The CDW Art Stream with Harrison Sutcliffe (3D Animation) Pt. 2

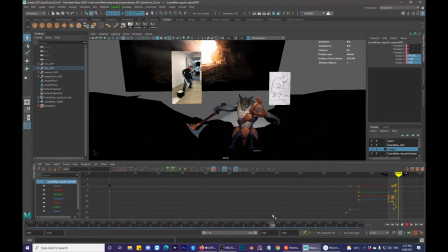It's going to be Matt leaning into counterbalance of this heavy object. So him leaning into that downwards right. It's a very cool swing of his arm. Don't want to do too much, get overwhelmed.
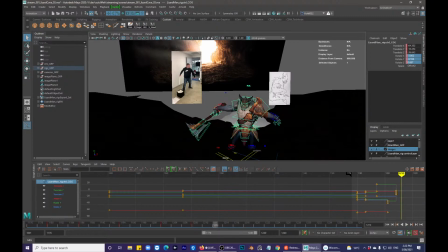So from the overlap of this pull out there, so the key on his hips, and then the lean into, crouch down. It's bringing his chest around.
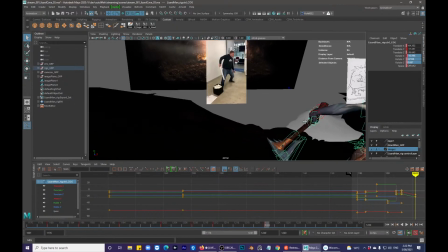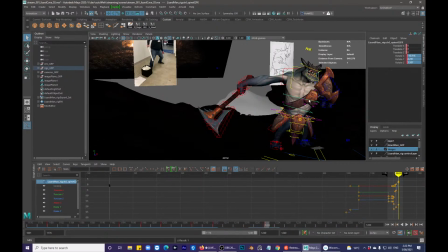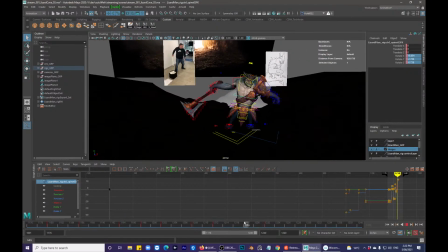Just keeping his head quite stable.
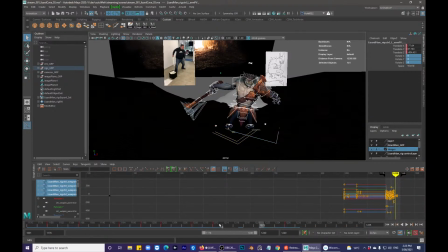Change some of these back to stepped.
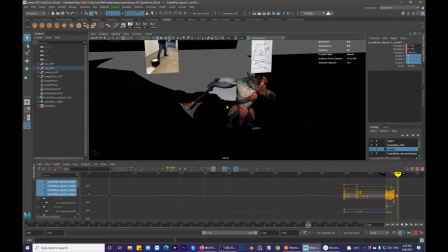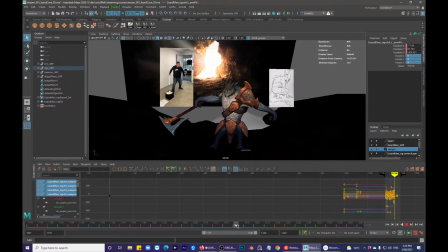It's just the nature of the beast. It can be quite repetitive, quite tedious. Which at times can be boring,
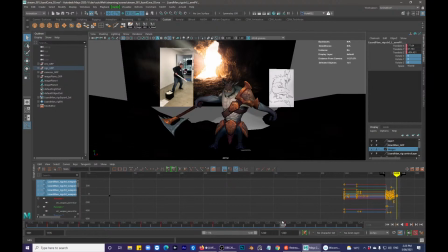but potentially boring to watch, because we all want the magic immediately. Often that's not the case. A lot of hours, a lot of work, practice, dedication goes into all of these kinds of things.
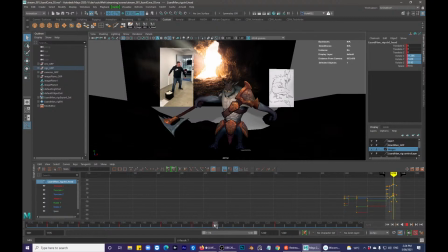You want to get better. And if you don't, you don't really get better.
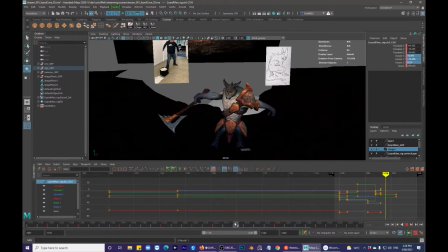So as well as this lean in, I'm going to add a little bit arm
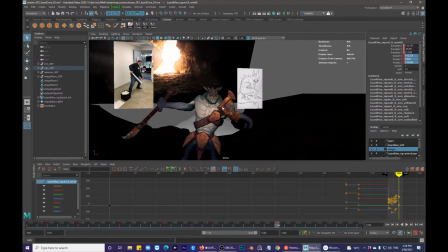to prepare him to start swinging this axe around. Such a weird hand, not gonna lie.
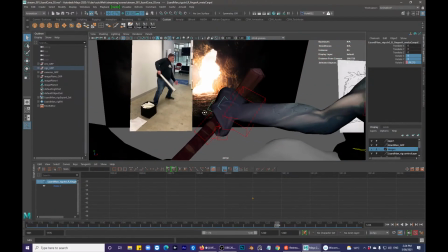It's a weird shape.
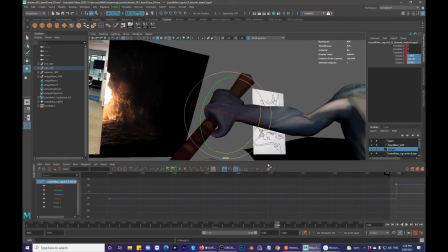So I'm just gonna try to hide it a little bit, this obscurity.
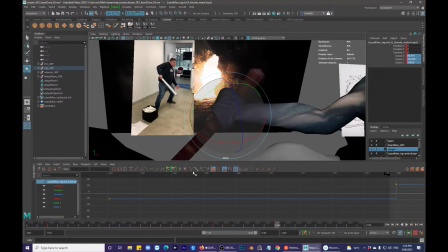Also gives him a little bit of like a better grip.
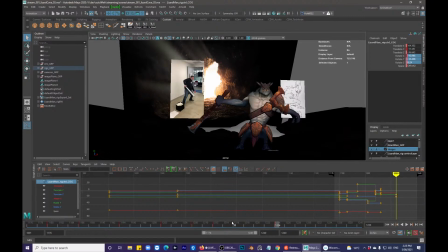So from to that. So it's cool to find landmarks So in this instance, I'm looking at the Nike logo on his chest. I could bring this around more.
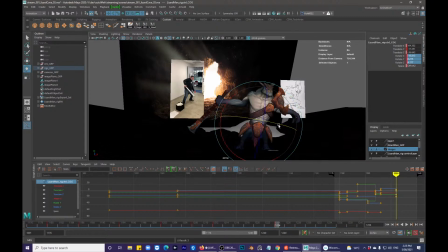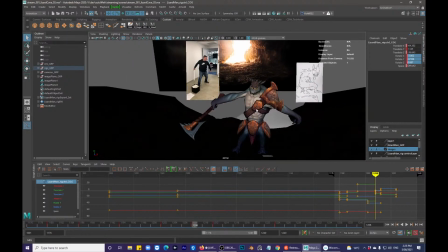I forget that this guy's actually pretty tall, and how far Matt moves from this pose to this pose. I could just bring him up a little bit so that he's extended a little bit further.
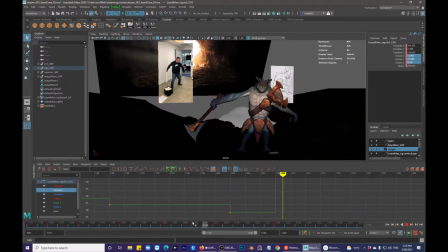Gives him a little bit more freedom to come back down to this.